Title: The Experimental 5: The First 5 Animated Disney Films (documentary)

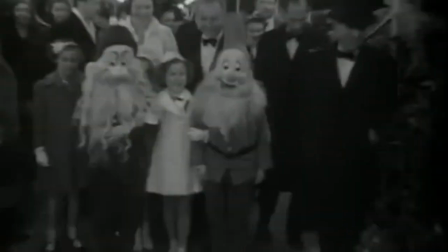(9:11) Shirley Temple is just as enthralled as are the grown-up stars and moviegoers with the seven fantastic dwarfs.
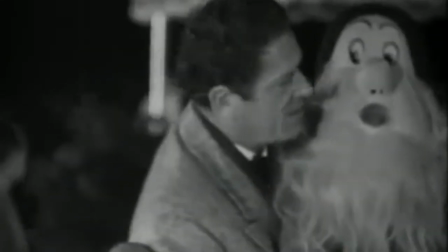(9:20)
On December 21st, 1937, Snow White premiered in Hollywood at the Carthay Circle Theater.
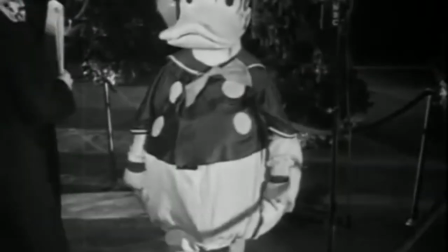(9:25)
The premiere was attended by celebrity guests such as Clark Gable, Shirley Temple,
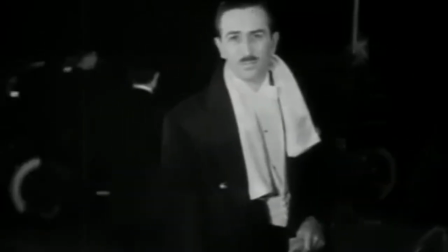(9:29)
and Doug Fairbanks Jr. Disney himself was anxious, not knowing if all his daughter's predictions would be accurate.
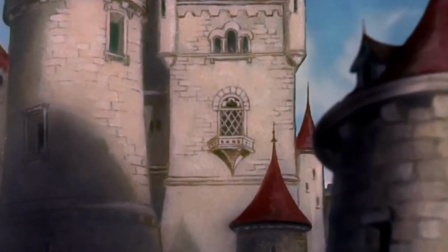(9:35)
As the film began to play, audiences gasped at the opening shots of the Queen's castle and hissed at the Queen herself.
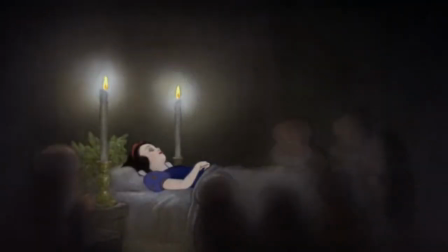(9:41)
Despite these positive reactions, it was Snow White's funeral that convinced Disney the film was a success.
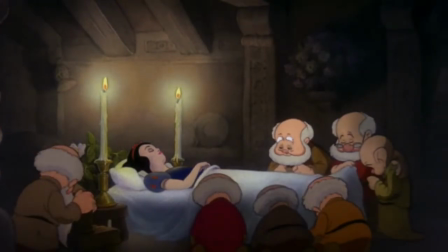(9:46)
The audience itself was crying in unison with the doors at her wake. This connection between audience and animation proved Disney's doubters wrong.
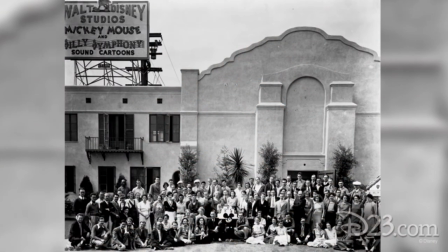(9:54)
Walt, Roy, and their staff had helped create a new art form within animation.
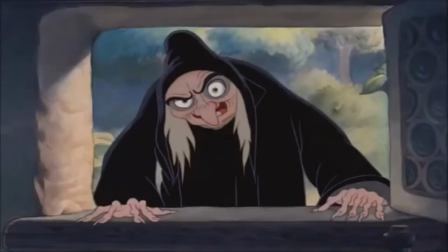(9:59)
Snow White proved animation could encompass the human condition just as every other medium, possibly better.
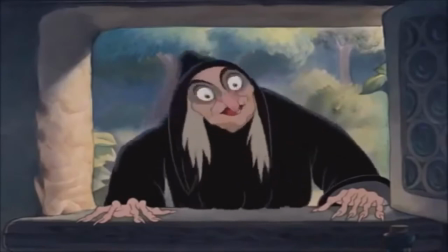(10:04)
Through its innovative art style, it destroyed what a cartoon can and should look like. This style reflects a European world and storybook.
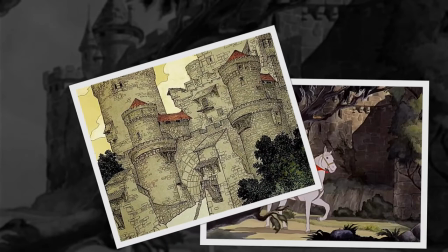(10:13)
These worlds tend to balance fantasy and realism, thus making the film more plausible in terms of character design and setting.
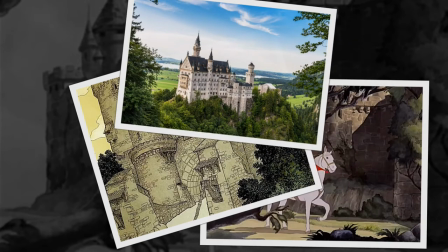(10:19)
The payoff of the animator's hard work can be seen through the distinct movement and facial expression of each dwarf.
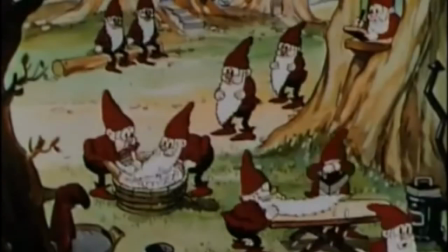(10:25)
Prior to this, most dwarf characters in cartoons were identical, with Disney being no exception.
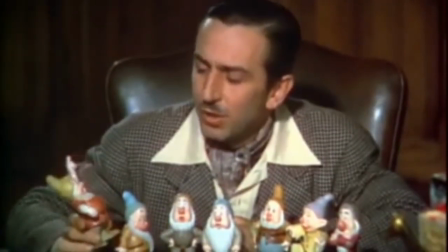(10:30) Fit their personalities. This pompous-looking individual is Doc, self-appointed leader of the group.
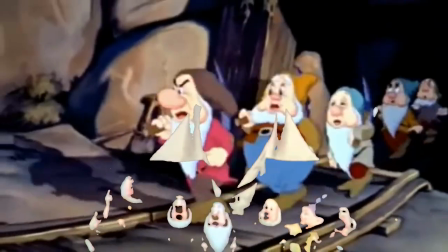(10:36) And this little fellow is bashful. It was in Snow White that we first saw a set of distinguished dwarf characters.
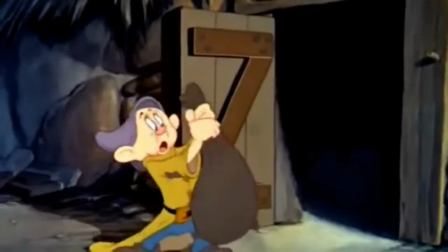(10:42)
These distinctions can also save a lot of time from a writer's perspective as it eliminates unnecessary exposition.
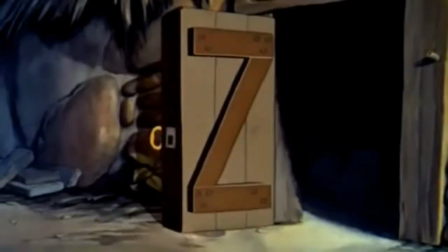(10:48)
Why spend 10 minutes divulging to who's who when it can be shown in 2 minutes or less?
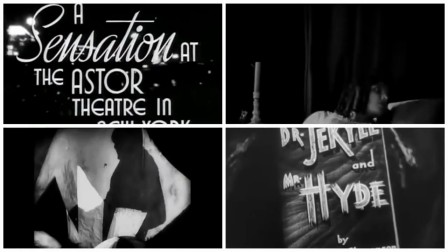(10:53)
As far as cinematic influences, there are numerous, such as Romeo and Juliet, Nosferatu, The Cabinet of Dr. Caligari, and Dr. Jekyll and Hyde.
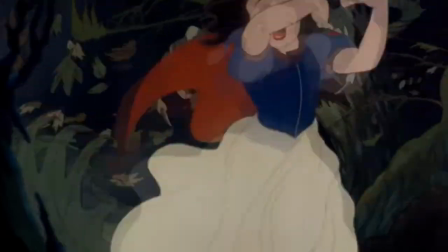(11:04)
The eerie scene of Snow White walking through the forest at night is a direct homage to Dr. Caligari, Nosferatu, and German Expressionism.
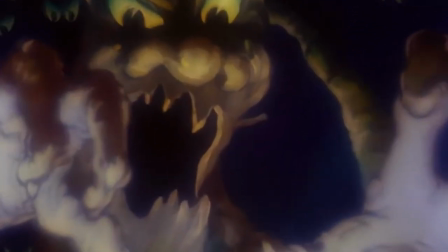(11:11)
Broadly speaking, German Expressionism is an artistic movement that rejects Western conventions and the depiction of reality that is widely distorted for emotional effect.
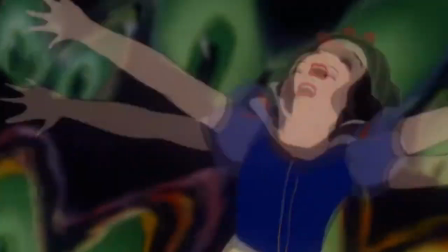(11:22)
The forest scene is distorted to strike fear into the audience and immerse one into the scene itself.
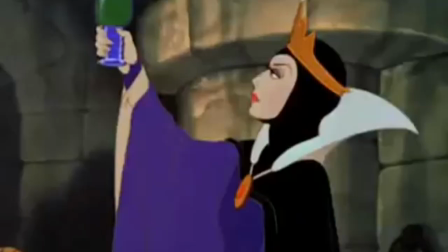(11:26)
Another cinematic homage in the film is the Queen's Transformation, which is a reference to Jekyll and Hyde.
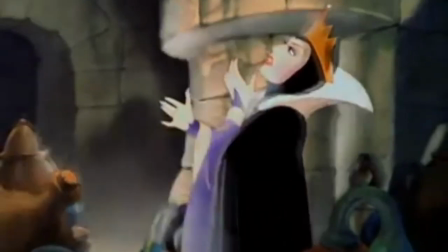(11:31)
The scene is particularly interesting as it fully expands the technology of the multiplane camera. The camera was used to give a rotating effect once the Queen drank the potion.
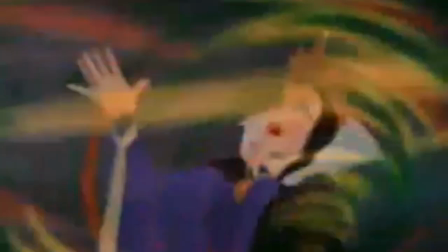(11:39)
This was done by moving layers in different directions, giving the illusion of a whirling motion.
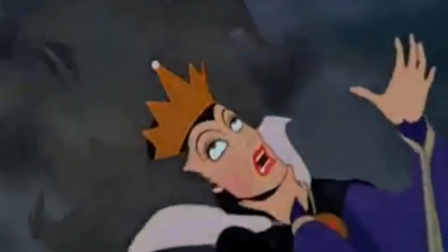(11:46)
The film overall used the multiplane camera in ways that standardized how animated films are made to this very day.
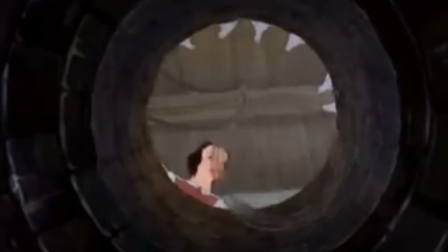(11:51)
Snow White looking down at the well, it wasn't possible. The perspective of flying an animal from top to bottom wasn't possible.
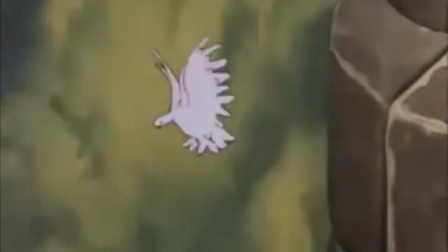(11:59)
All of these aspects that we take for granted in animation began with Silly Symphonies and Snow White.
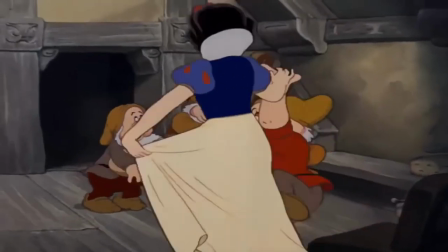(12:06)
The Disney team managed to create a new art form within animation that rivaled any other live action film at the time.
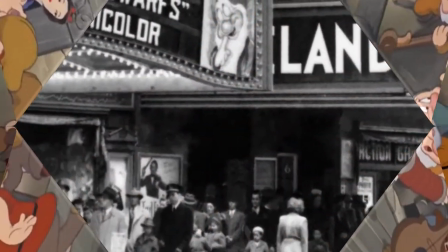(12:12)
As far as its premiere, it was met with a standing ovation, and the worldwide release matched its positive reaction.
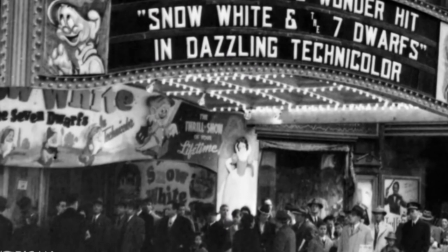(12:17)
Snow White ended up growing $8 million its first year, the equivalent to over $100 million today.
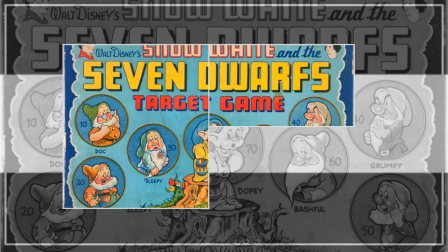(12:24)
Snow White was the first time art, product, and commerce met through the realm of merchandise.
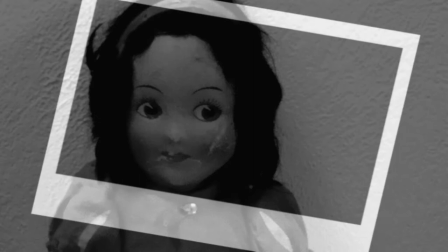(12:29)
There were Snow White scarves, toys, games, jellies, dresses, and even phonograph records.
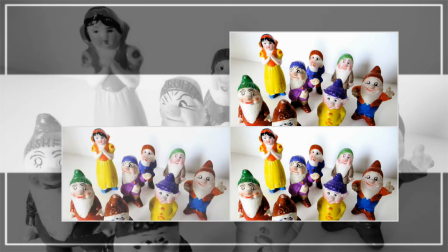(12:36)
In fact, it was the first film to ever feature a soundtrack. Amazing.
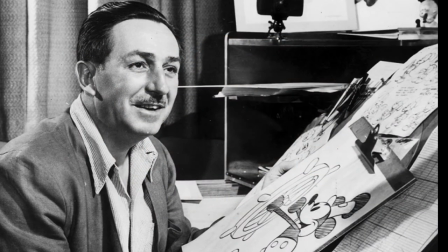(12:43)
Now, with all the money in the world, Disney did what most would do in this position. Make more animated films.
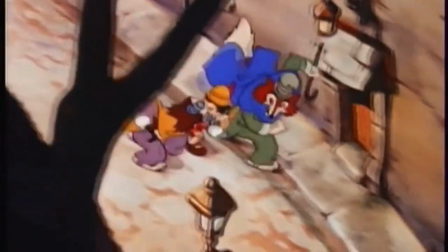(12:48)
Interestingly enough, Disney would soon find out that his money wasn't as infinite, and such a high budget can make it almost impossible to gross profit.
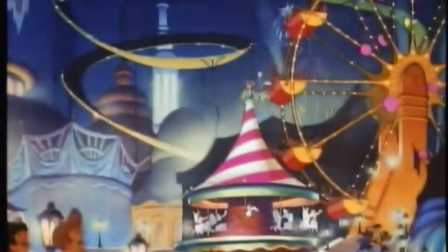(13:00)
After the release of Snow White, Disney's ambition finally matches Capital, thus opening a new realm of possibilities.
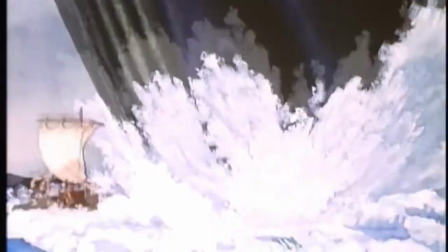(13:07)
The next two films to be released were Pinocchio, Fantasia, and Bambi, all being developed at the same time.
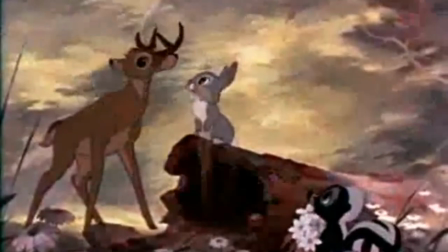(13:14)
Due to major financial losses between Pinocchio and Fantasia, Bambi's release will end up being delayed.